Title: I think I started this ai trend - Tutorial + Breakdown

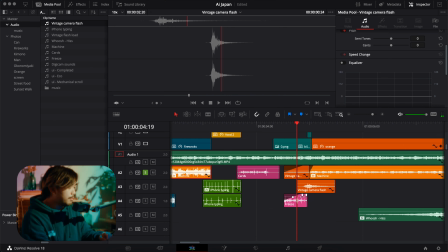(8:18)
I always pair it up with this, the vintage flash, for like reveals and whatnot. First time I used this freeze sound effect was in the eye candy video as well, and I've been using it ever since. This is the original sound. And this is how I did it. I just did like a fade, like that.
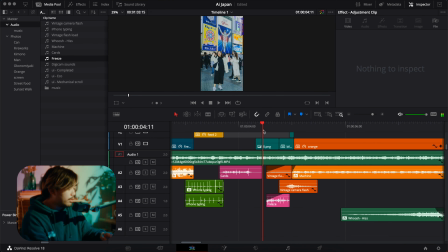(8:34)
All things sounds like this. And then this one is the machine one again with low pass, you know, same thing, but I think less of the low pass effect.
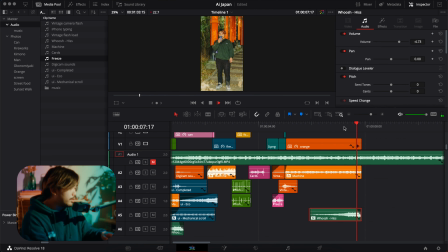(8:44)
And then whoosh hiss to like build the zoom. Yeah, really simple sounds. Yep. Hopefully that helps you guys out. The next part of this video is creating something new. So basically, like, all these effects that we've been doing are using photos. The next level up is doing that effect on a video using this video that I did.
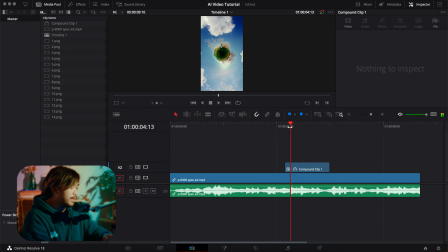(9:03)
I am not prepared, but let's go. This is like a test one I did, but it gets better. Just wait. And let's go to Photoshop where I did. Okay. Wait, let's preface how to do this first. Oh my God, this tutorial is so unorganized. First thing is, it's actually easier than you think. We need to convert a video into the photos. So I use media encoder. Should I show you how to do that? Nah. You pretty much need to convert the video that you want to use for the AI stuff into a sequence.
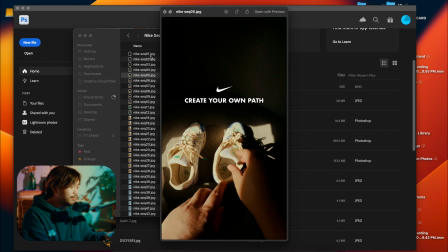(9:42)
So I figure out how to do that first. I have them all here. And the idea is, I kind of want to change like this Nike
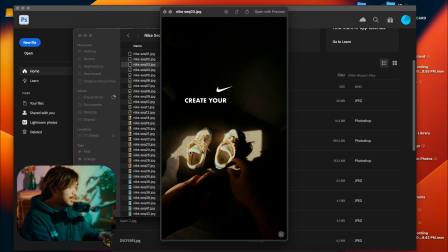(9:52)
shoe, so it flips to like maybe different shoes, or you know what I mean, different kinds of shoes, or I don't know.
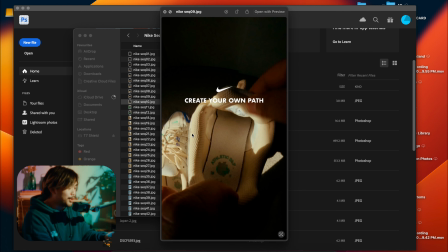(10:00)
We'll see what Photoshop does, because I haven't done this properly yet.
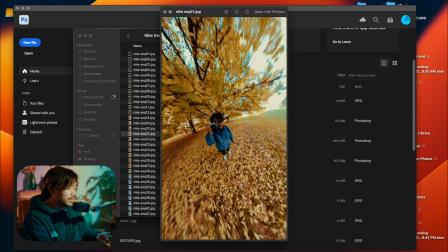(10:04)
And in here I wanted to change the environment and stuff, you know,
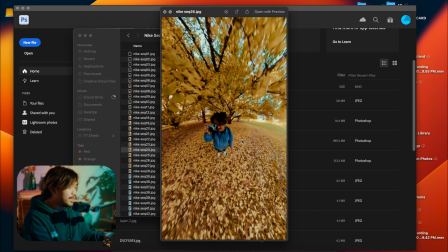(10:10)
because it's a bit plain, like it stays on the thing for quite long.
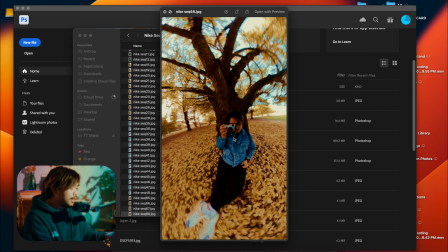(10:16)
Here I think I wanted planes and stuff, yeah. And then here maybe like a throne, I don't know.
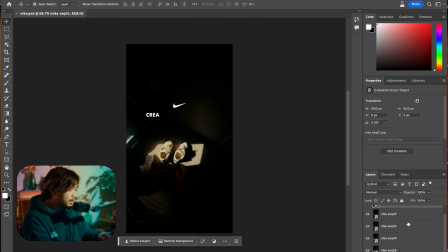(10:23)
Let's get into it. So I have Photoshop open, my sequence is right here, and then all you need to do is do the same thing that we've been doing.
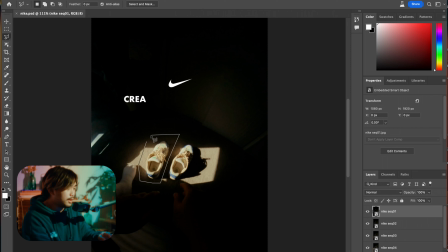(10:32)
Select the portion you want to replace, like this. I'm just going to do Nike, generate. Wow, it's the same shoe. And then do that for this one as well. Do the same thing. So I'm just going to select final photo, because I want to do this really quickly.
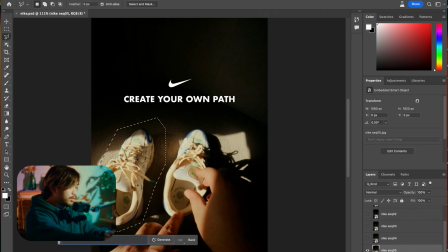(10:49)
Make your quick selection. I'll do the same thing, Nike. My laptop is dying. And yeah, these are cool. Okay, moving on to the next.
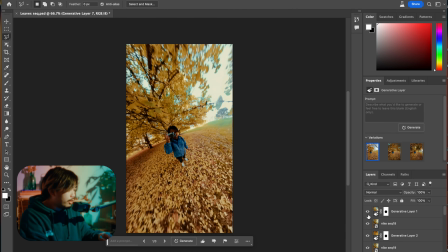(11:00)
I did a little bit of this already, and I'll show you. I actually didn't have any prompts, and the selection I did is just like this. So yeah, really simple, really simple. And then I inverted. I'm just gonna stop this now. I'll show you the final product. Yeah. Anyway, I hope you enjoyed your time here. I hope you learned something, and please subscribe. See you in the next video. I'll be more prepared next time, hopefully.